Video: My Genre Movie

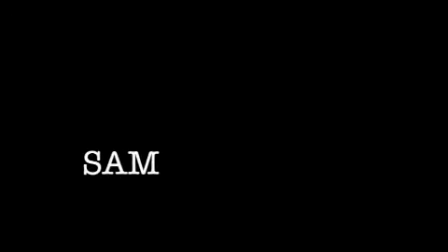Hello there, I'm Sam. I will be talking about the key codes and generic conventions in comedy and horror.
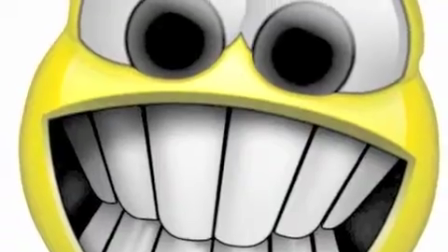Comedy, a genre favoured by a lot of people and a very vast genre. Comedy is very popular but is also one of the difficult genres.
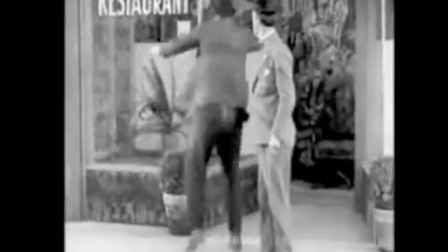But there are some things that stand out, such as slapstick. Slapstick was very important during the silent film era.
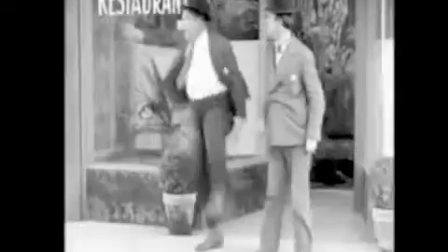Comedy actors such as Laurel and Hardy and Charlie Chaplin are very good examples of slapstick actors.
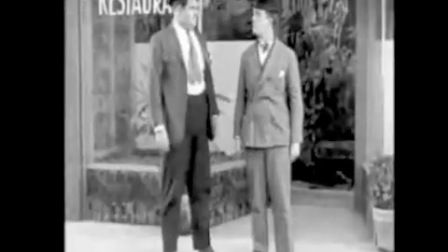A modern slapstick movie would be The Mask, because he gets kicked in the testicles and he gets walked over without getting hurt.
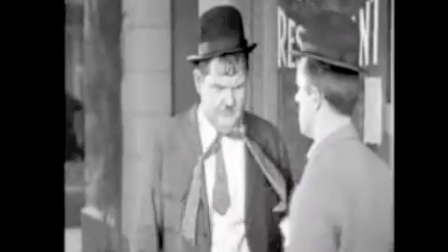Slapstick is a very simple form of comedy, but it can be used very well and used in different forms to emphasise the comedy involved.
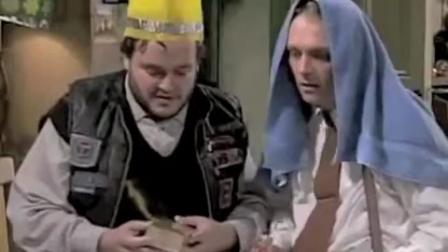This genre uses a lot of dialogue.
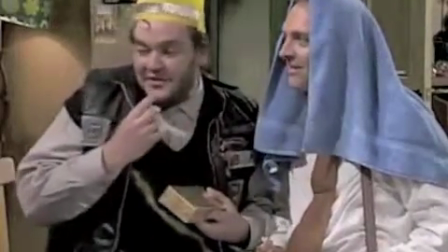The comedy genre uses a lot of dialogue gags that relate directly to the visual on the screen, like in this short clip of Bottom, for instance.
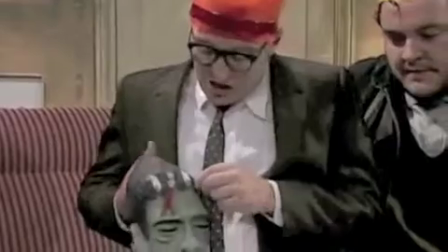These kind of gags occur because what is said normally involves something humorous that is happening on the screen,
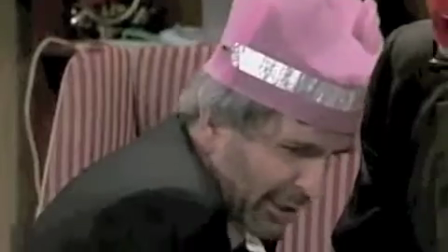or something that comes in the shot on the screen involves humorous gags that are being said.
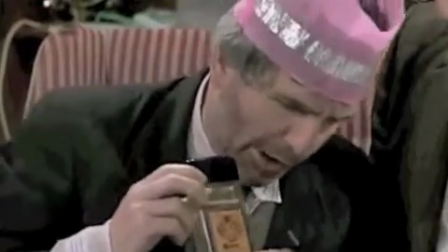I think that this is used a lot in British comedy a great deal. Another thing used a lot in comedy is irony.
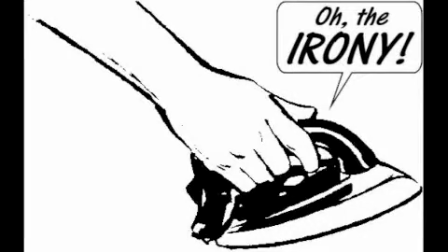If this is used at the right point during a comedy production, it can have a great effect on the audience and be very funny.
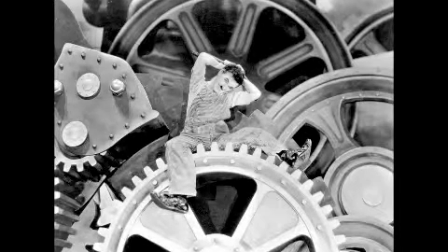Mise-en-scene is used a lot in comedy in different ways depending on the style of comedy, because slapstick uses a lot of props and items in the sense to portray the humour more effectively to the audience,
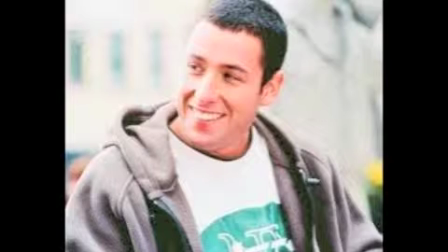whereas comedy films such as Adam Sandler films uses a more vague, discreet form.
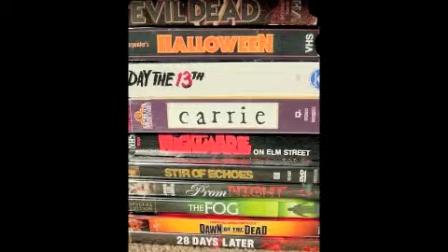I do think horror is one of my favourite genres, as some movies are made well and have a good plot with good characters.
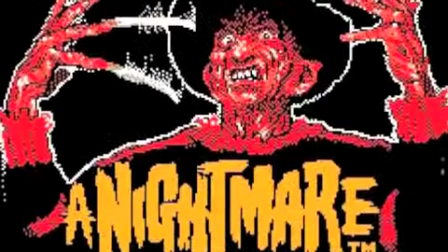There are also a lot of different kinds of horror movies. There are thriller horrors like Nightmare on Elm Street and psychological horrors like The Fourth Kind.
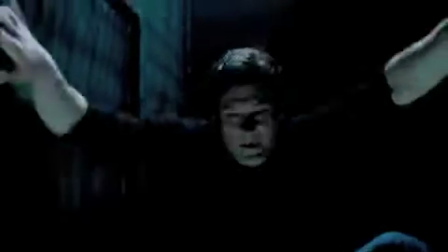Mise-en-scene is used a lot in horror. In most horror movies there is dim lighting to give off the spooky nature of the genre.
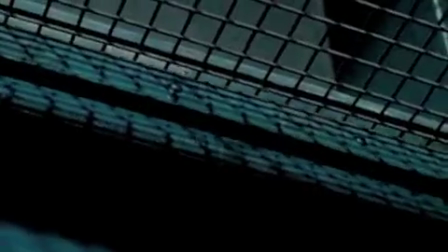There is always a dark, gritty location that is used.
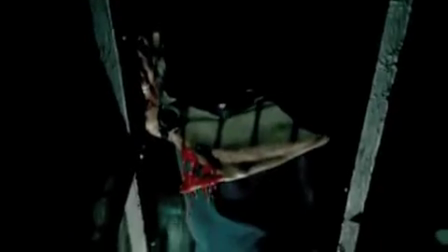Mise-en-scene is something visual that can be seen in the screen, but also relate to the storyline or the dialogue that is being used a lot in the scene.
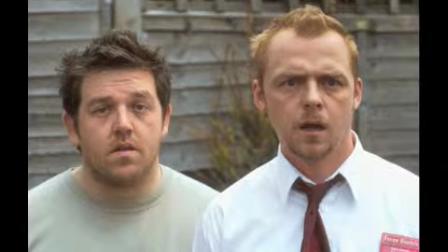There are very obvious generic conventions in horrors that are normally dark and gory,
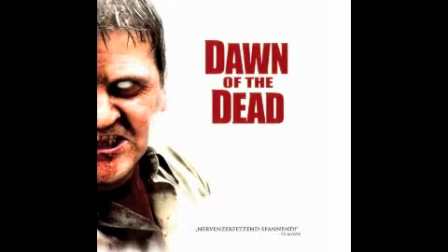with a damsel in distress as the main character and an insane person as a villain. In horror there is a lot of tense music in the background.